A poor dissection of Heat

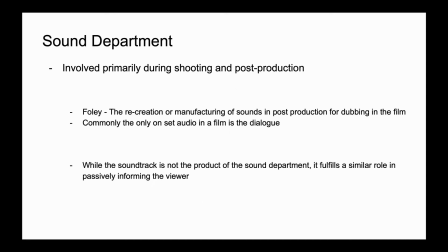(0:00)
The sound department is involved primarily in the shooting and post-production stages. The sound design, or Foley work, is usually the recreation or outright manufacturing of sounds that will be dubbed into the finished product.
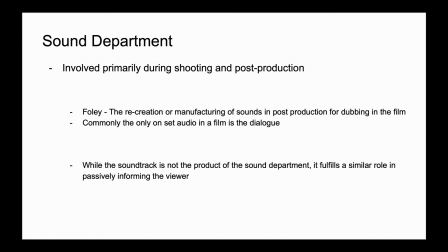(0:15)
This includes the dialogue. Typically, the dialogue is the only on-set audio that is used in the finished product. Even the footsteps are normally removed and new ones are added back in during the post-production phase. While the soundtrack is not the product of the sound designers,
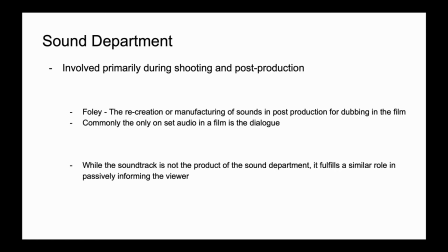(0:32)
it serves a similar purpose, so I'm going to include a bit of it in this presentation. The soundtrack, in essence, is another way to inform the viewer audibly, but specifically through the medium of music.
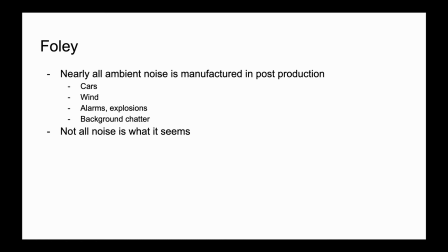(0:46)
Nearly all ambient noise is created in post-production. This is sometimes called Foley work. This can range from things as simple as a dog or cat's claws tapping the ground as they walk across a wooden floor,
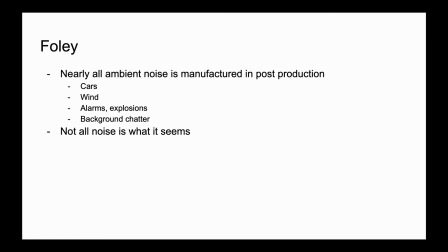(0:58)
or an alarm for an exit going off. It could be something as normal as rain hitting a car's windshield, or the sound of an airplane diving. Now, the sound you're hearing is not what a plane sounds like, despite what you may think.
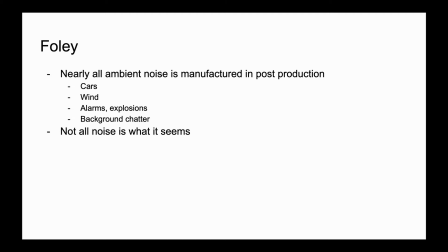(1:15)
For decades, this sound has been used on screen, and almost always used in conjunction with the image of a plane plummeting towards the earth. But planes don't make this sound, so why is that?
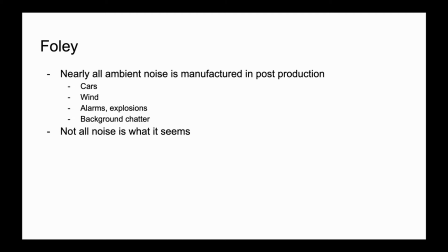(1:27)
The sound we're hearing is from what is referred to as a Jericho horn, or a device that's used on specific German dive bombers from the Second World War. So if these sounds only came from these certain planes, why are they so commonly used for other planes?
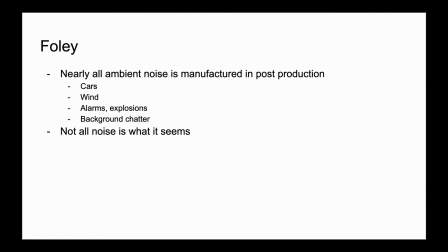(1:42)
These sounds were used in many newsreels, and it became an easily accessible sound effect for many studios after the Second World War. The unnatural sound seems to naturally evoke the sound of something falling, because in reality that's what it is.
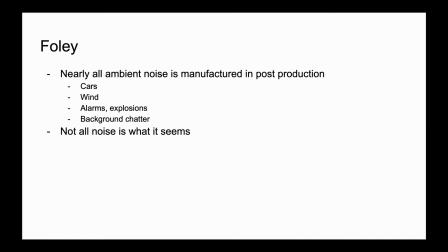(1:57)
So used in conjunction with a regular airplane, something that should never make this sound, it tells the viewer subconsciously that something is very wrong. This sound effect has been mostly unused in recent years,
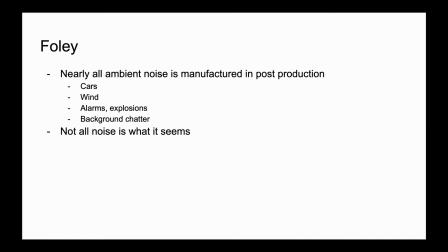(2:09)
but recently there was a major film with the specific aircraft that did make this noise, that film being Dunkirk. For those who have seen it, will know that the sound in the movie isn't quite the same from what we usually hear.
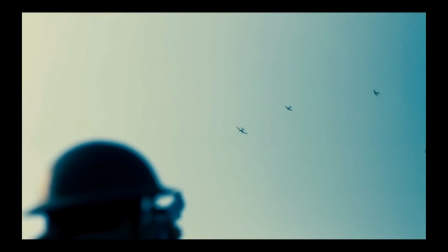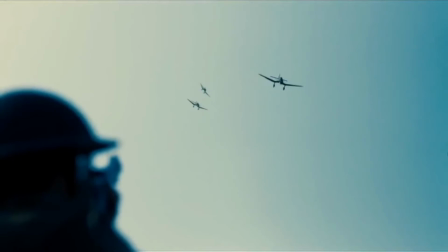(2:33)
And the truth is simple. The sound that we hear in this movie is not the sound effect, but it's instead a recreation of the sound effect using a series of horns within a modified oil drum.
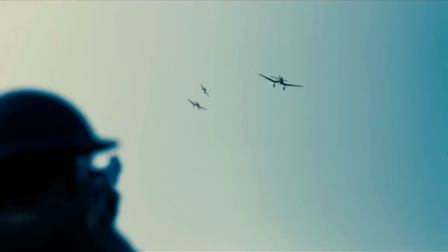(2:45)
This was done because the population has become so accustomed to the real recordings of the noise that to us it's just another sound effect. Even if it's used in the right context, it wouldn't feel quite right.
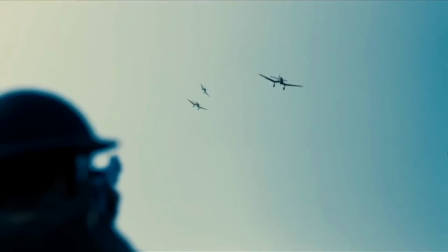(2:58)
So to try and induce the same type of fear that someone probably would have heard if they were actually being dived on by this plane, Nolan chose to create a slightly off version of it,
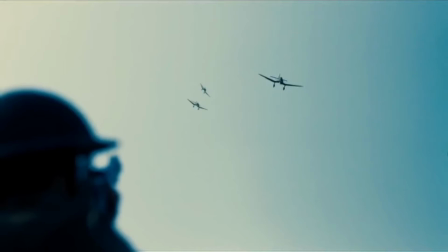(3:11)
something that feels unnatural to us, something where we expect it to sound differently, it makes us feel uncomfortable, and in conjunction with the characters being uncomfortable seeing the plane dive towards them, it's, in an odd way,
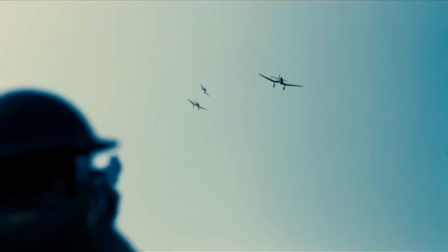(3:25)
the closest that we as an audience could actually feel to being dived on by these planes.
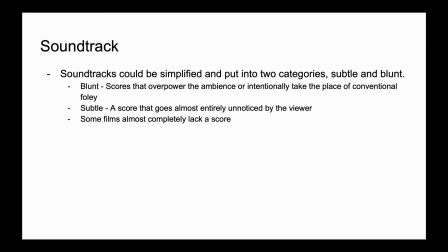(3:31)
For the sake of this presentation, I'm going to put soundtracks into two categories, the blunt and the subtle. Blunt scores often swell or take the place of Foley, while subtle scores are intended to go by almost unnoticed by the viewer. Either approach can work in a film. It all depends on the approach that the director wishes to take.
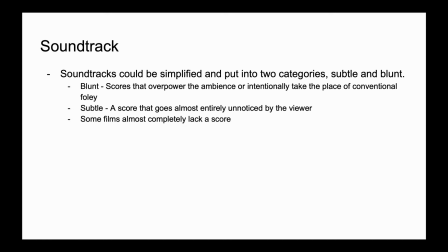(3:50)
Some examples of more prominent blunt scores should be that of Braveheart, or in another Michael Mann film, Last of the Mohicans, while more subtle examples could be the assassination of Jesse James, or some films just outright don't use a score, like in No Country for Old Men.
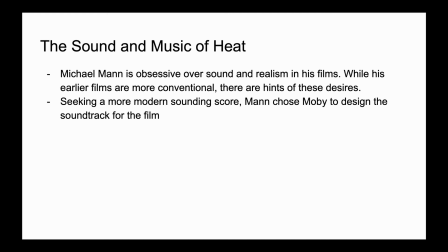(4:09)
Michael Mann is mostly known for his obsession with being realistic and for his use of sound in films. While some of his films, such as Thief and Last of the Mohicans, are fairly conventional, Heat is his most well-known product, and is much less conventional.
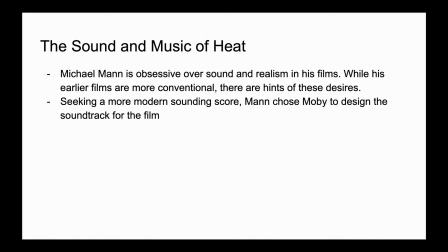(4:26)
While looking for a composer to create a new and more experimental soundtrack, Mann chose Moby. I touched upon there being two general groups of soundtracks for a reason. Heat uses both, but primarily chooses to not use a score at all, much like No Country for Old Men,
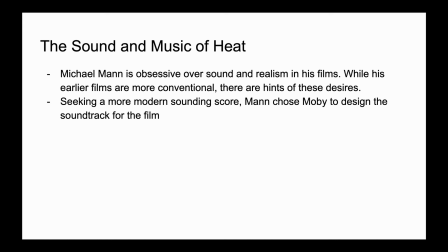(4:42)
instead using the ambient noise to help place the viewer within the environments of the characters.
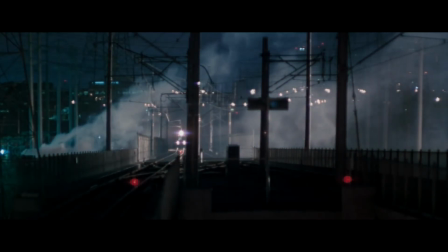(4:46)
The opening of the film exemplifies this perfectly. We open on a train entering a station.
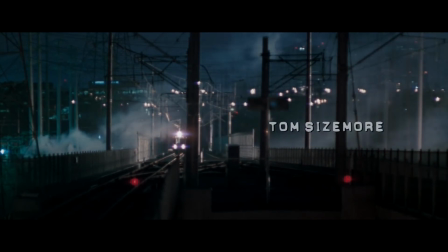(4:52)
The music is setting the tone of the modern epic set within the urban maze of Los Angeles. As soon as we are introduced to De Niro's character,
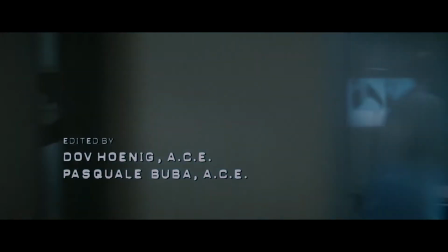(5:01)
the music goes to the wayside while we are assaulted from all sides by a barrage of phones,
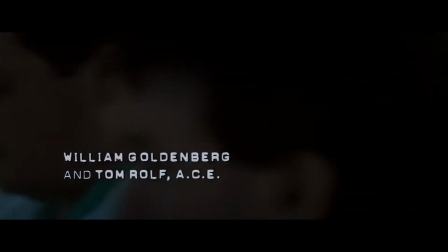(5:06)
talking, frantic paces, operating equipment, clanging of scalpels on trays, and the beeping of monitors.
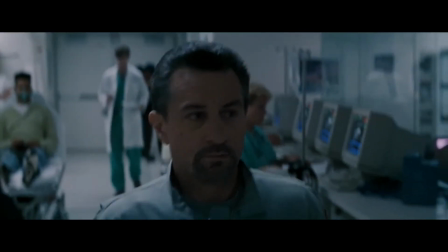(5:13)
We hear so much, but in the end we can't pick out a single entity.
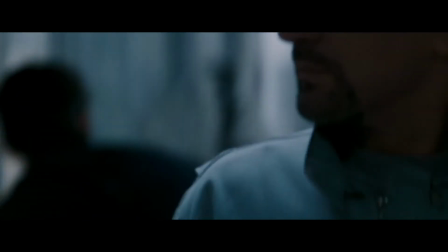(5:17)
And if you're paying attention to the cinematography, you can see that this is also done to us visually.
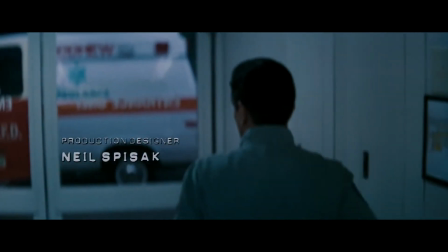(5:23)
This is all intentional.
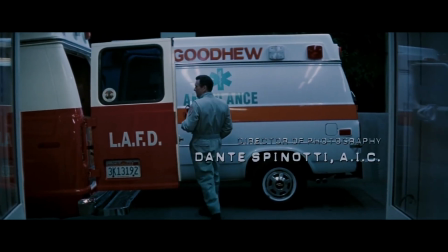(5:24)
It shows the viewer that in the chaos of the hospital, a man in uniform easily able to walk past everyone into an ambulance and just steal it.
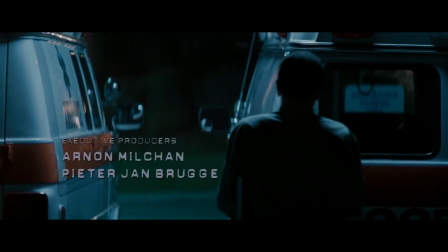(5:33)
It's not in just this scene, but in the following scenes.
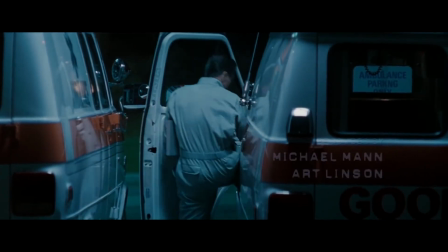(5:38)
It's not just in this scene, but in the entirety of the cold open.
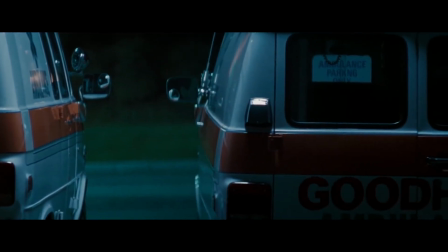(5:43)
Scene after scene, we see events like this, almost all playing out in the same manner,
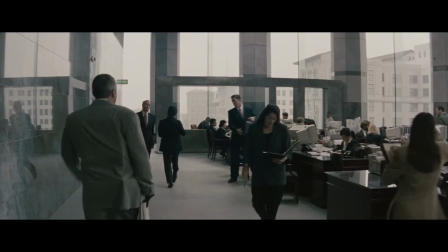(5:47)
all up until they converge upon a certain armored car in an underpass in Los Angeles.
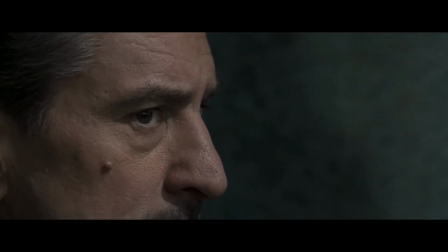(5:53)
The second scene I'd like to bring up is the bank robbery.
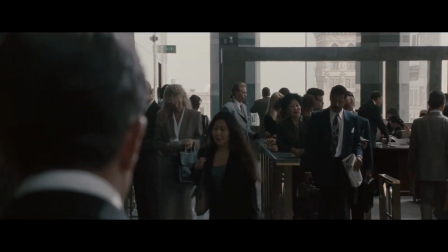(5:56)
While this scene has been dissected a million times, and everything that can be said has already been said,
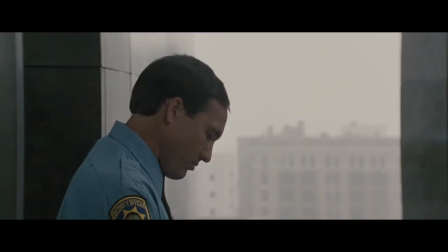(6:03)
you can't talk about Heat and not discuss the bank robbery.
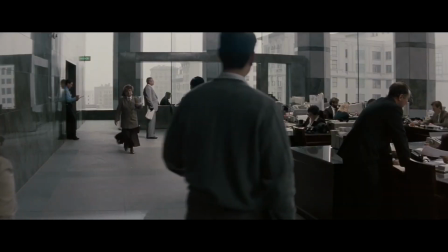(6:06)
For those who haven't seen the film, we see a group of criminals from the beginning of the film rob a bank.
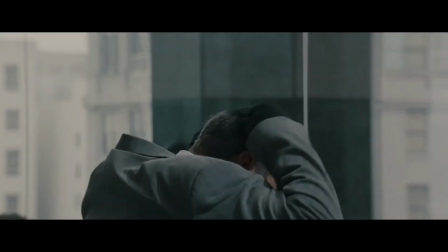(6:12)
What we see might be the simplest, rawest depiction of a bank robbery in film.
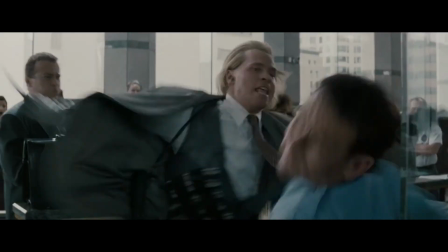(6:17)
There are no grand stunts or pyrotechnics. They just walk in, get money, and walk out.
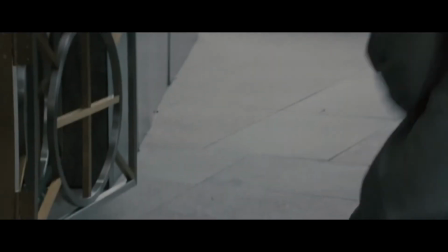(6:22)
The scene is one of the few where the soundtrack is used. It's incredibly subtle and simple.
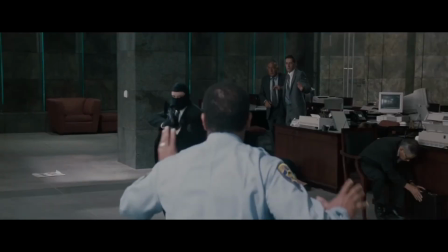(6:28)
The repeating notes emulate a heartbeat, cueing us that what's going on is intense.
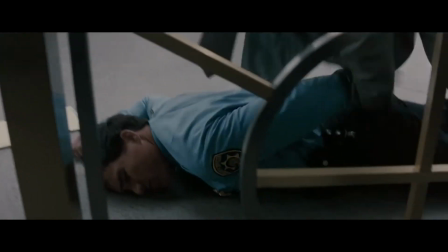(6:33)
We can tell that the dialogue is from the set by the echoes. As it drags on, they leave the building, one by one.
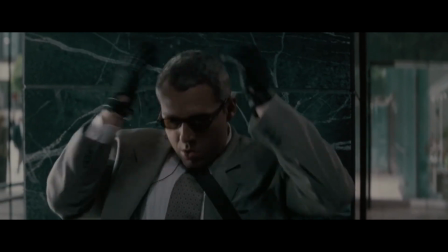(6:39)
Our hearts beat faster. Pacino and the police close in. Time is running out.
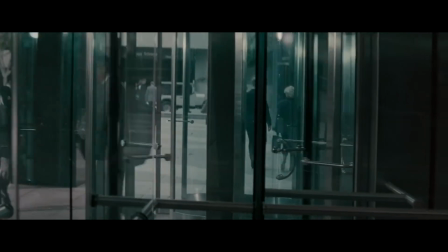(6:43)
The tension builds and the beats keep steady, waiting for the right moment to break.
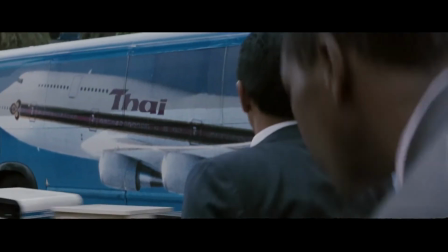(6:48)
As the final man walks out with a wide grin on his face and the truck moves to reveal the cops, his grin disappears, and so does the score.
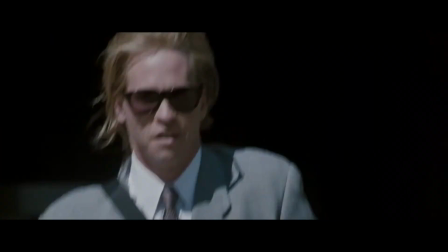(6:56)
And what we get is a sound that isn't familiar to most of the viewers.
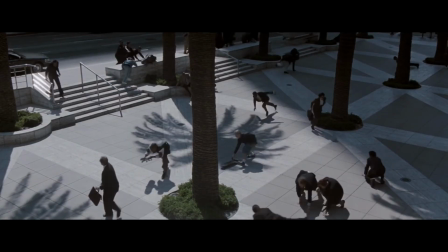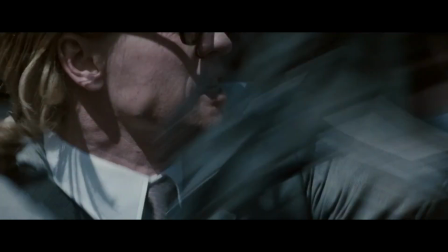(7:10)
What we're hearing are gunshots, but not the gunshots that we are mostly used to.
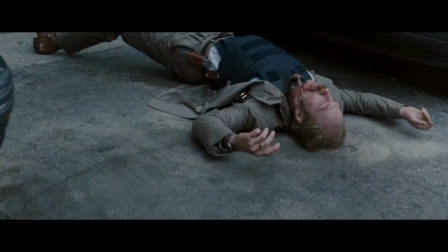(7:16)
Like the majority of sounds in film, gunshots are almost always dubbed in.
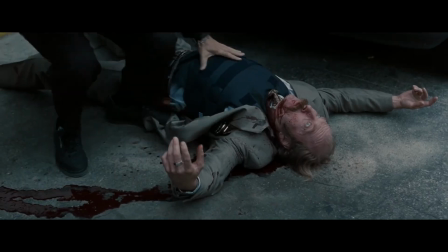(7:21)
And in many instances, the specific gunshots used have a similar history to the Jericho horns.
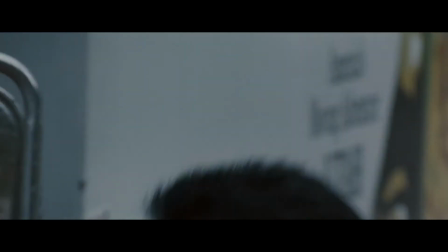(7:27)
They're incredibly old and common. They've become so common that we have become completely numb to them,
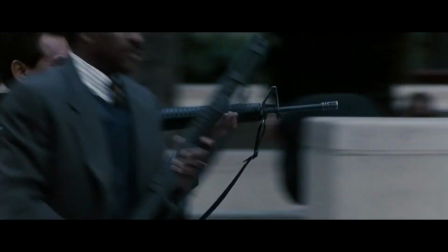(7:33)
despite the fact that the sound is the product of a very real thing that's lethality can't be understated.
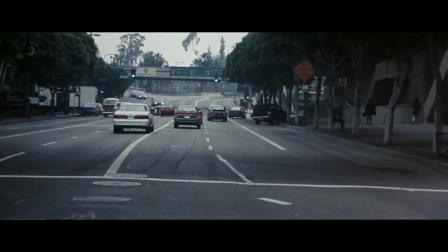(7:40)
So, how did man get the gunshots to sound like this? The answer is actually incredibly simple.
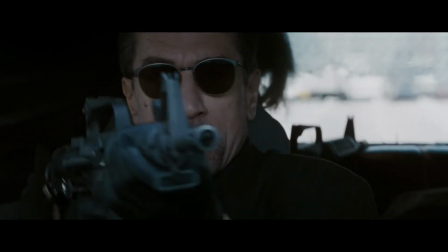(7:45)
What we are hearing is the actual on-set audio.
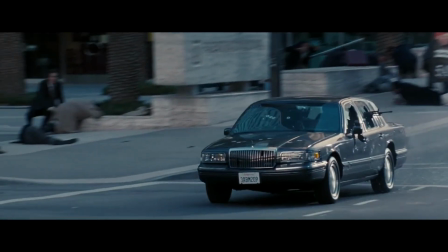(7:50)
The scene was shot in downtown LA, and the original plan was to use dubbed-in gunshots,
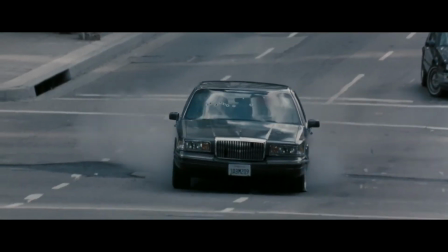(7:56)
but during the editing phase, man kept throwing out the cuts because, to him, they never sounded right.
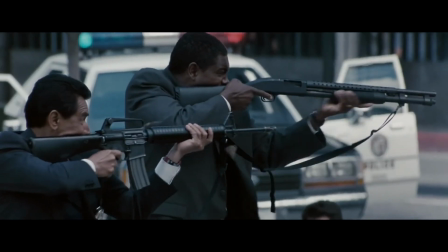(8:02)
He eventually chose to simply use the raw audio they got on that day.
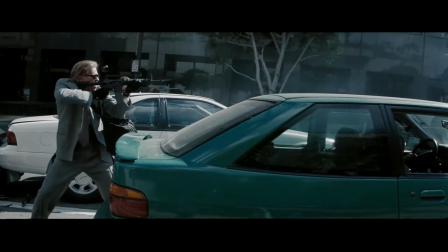(8:06)
Audio in scenes like this normally isn't used because the sound of raw gunshots normally isn't used in film because they are so incredibly loud.
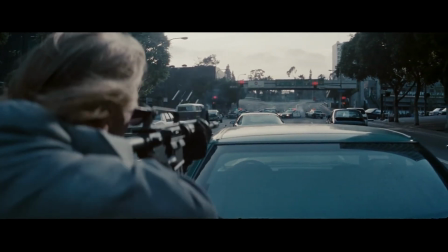(8:14)
They drown out all the noise, and most importantly, the dialogue of the actors.